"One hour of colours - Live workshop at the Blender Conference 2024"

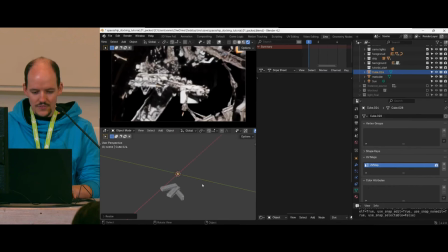992s
So we just create ourselves a nice little cube and then make it big and hope that this thing doesn't die.
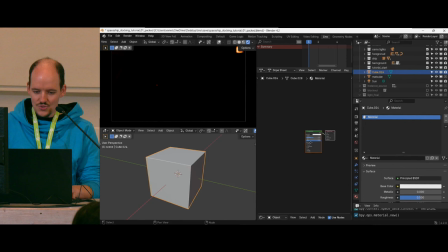1000s
And I want a new material and I want to use nodes. Yes. And principled volume.
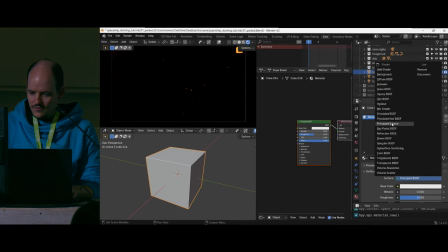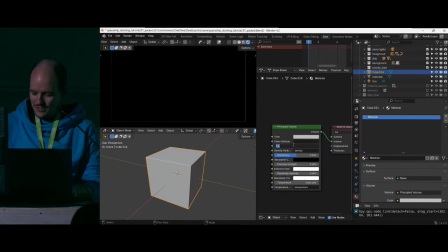1012s
Thank you. Very nice. So, points that you were able to. Ah, lovely.
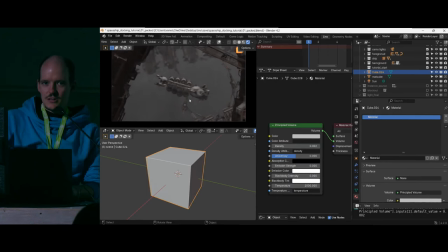1017s
Cool. So, with volumes, you can get depth in your picture. So, please always put a volume in there.
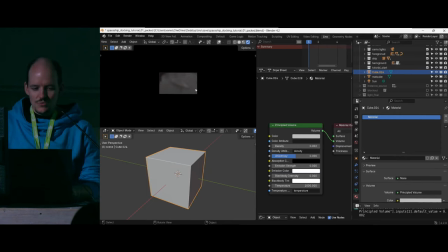1024s
Nowadays, Cycles has got pretty, pretty good with them. And what you can do with volumes is you can see it's like very uniform right now.
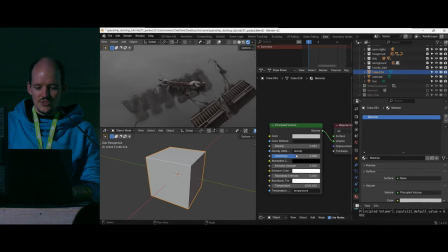1033s
There's a setting for anisotropy, and this really helps you to get a gradient into the volume. So, it scatters the light forward towards the sun or away from the sun.
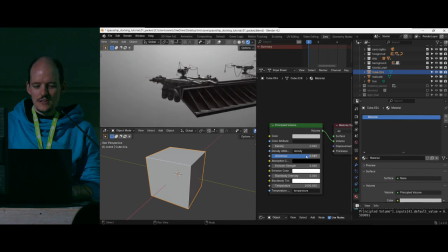1041s
So, that way, you, depending on depending on how much anisotropy you put in there, you get gradients.
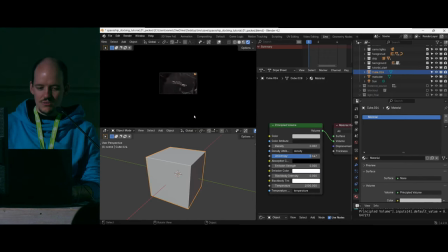1049s
And again, put gradients everywhere. So depending on the position of the sunlight and of the camera, you try to get change the value so much that you get kind of an ingradient from top to bottom in this case here. So somewhere, I don't know, here might work. I have to also make it darker, I think. Come on, please track.
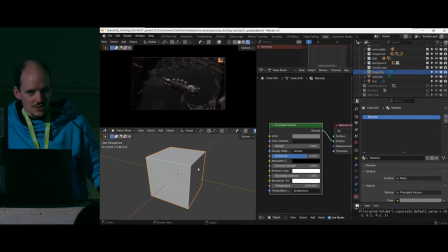1067s
Yes, 0.2. Woof. Good. And as I put now the volume in, everything got darker, so don't hesitate to go to the sun again and just make it so much brighter.
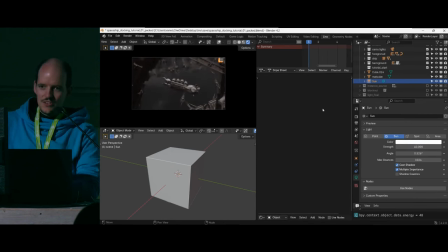1076s
Buff. So now you can see you have a better separation between the foreground, which has the high contrast areas of the dark shadows and the bright ship, and the background kind of gets into the mid-tones, so like it doesn't use any bright colors or not fully dark colors, so it's like somewhere in between.
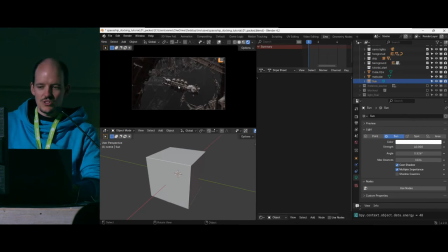1091s
So here I'm playing with the contrast that the middle of the ship is high contrast, it pulls my eyes in, and the rest is like kind of toned down. But we still can see that something is off, right? The left-hand side is kind of stopped by a dark area. Right-hand side maybe a bit, but somehow it doesn't work well.
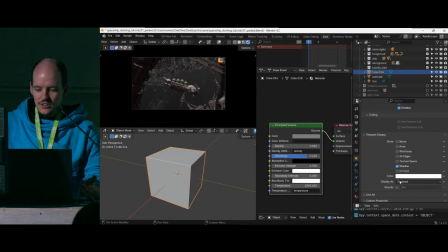1107s
So now the good trick or something I learned to love is that you start to use something called, or I call them shadow catchers.
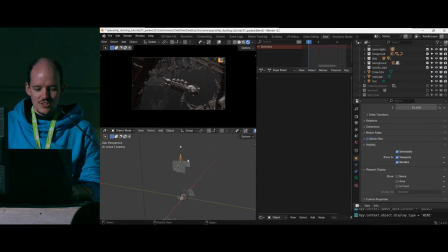1116s
So you just place geometry around areas to just block light to get somewhere. So I just put a cube here. Oh, damn it. X here. Shift S, please. Cursor 2 selected. Yes, nice. Cube. So I put a cube around the camera, I hope.
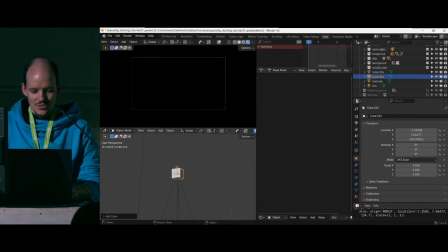1134s
Yes, everything's dark. And then I make a hole into the bottom of the cube. Awesome.
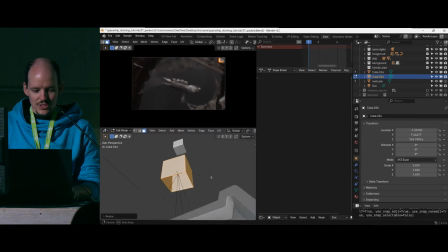1139s
XF. Yes. So now we can see stuff and I make it no big enough to engulf this foreground. Like, so here in the foreground is the walkway and like this blockers left and right, and at the very bottom is the ship. So I just scale this up now.
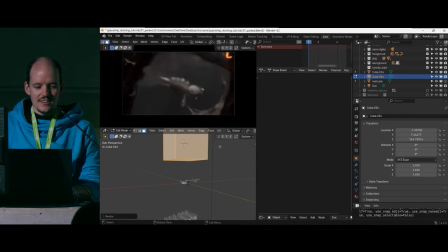1155s
So you will then see at some point that now you can see like the side of the scene gets very dark. So I use these dark shapes at the corners of the picture to really avoid that the eye is leaving the scene.
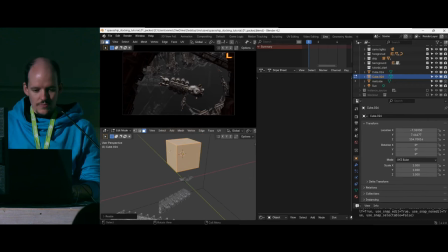1170s
So I'm playing with the dark shadows here. Yes, so one thing I still don't like in this picture is that at the top I have like these three shapes, and they're really, really bright, and they kind of leave the top of the scene open.
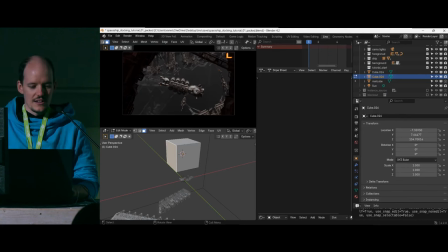1182s
So instead of just going there and painting them black, I again can take a piece of geometry and then cast a shadow on that to make them look much darker. So I hope my son, where's my son? Son. It's coming from there. Okay, that's the wrong side, XF.
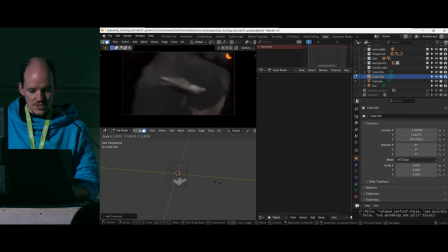1197s
So here, Shift D. So I make just a nice little shadow blocker here. And then I have to move it so that this thing is casting a shadow.
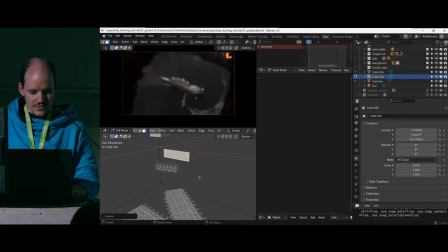1211s
Please don't die. Yes, thank you. Casting a shadow on this surface down here. And now you can see it, like shadows starting to creep in. Yes, you can do it. Awesome.
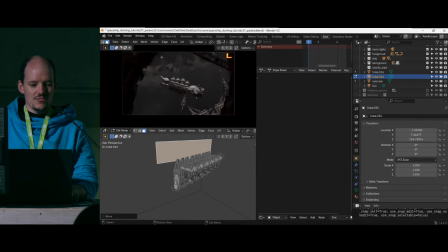1224s
Yes, yes, yes, come on. Yeah, good enough. So now I just created a dark shape just by adding the shadow onto the surface. If the gradient here is too steep, it's like very two-dimensional right now, it's just black and white. You can move this because the sun has a certain thickness, like a size on screen.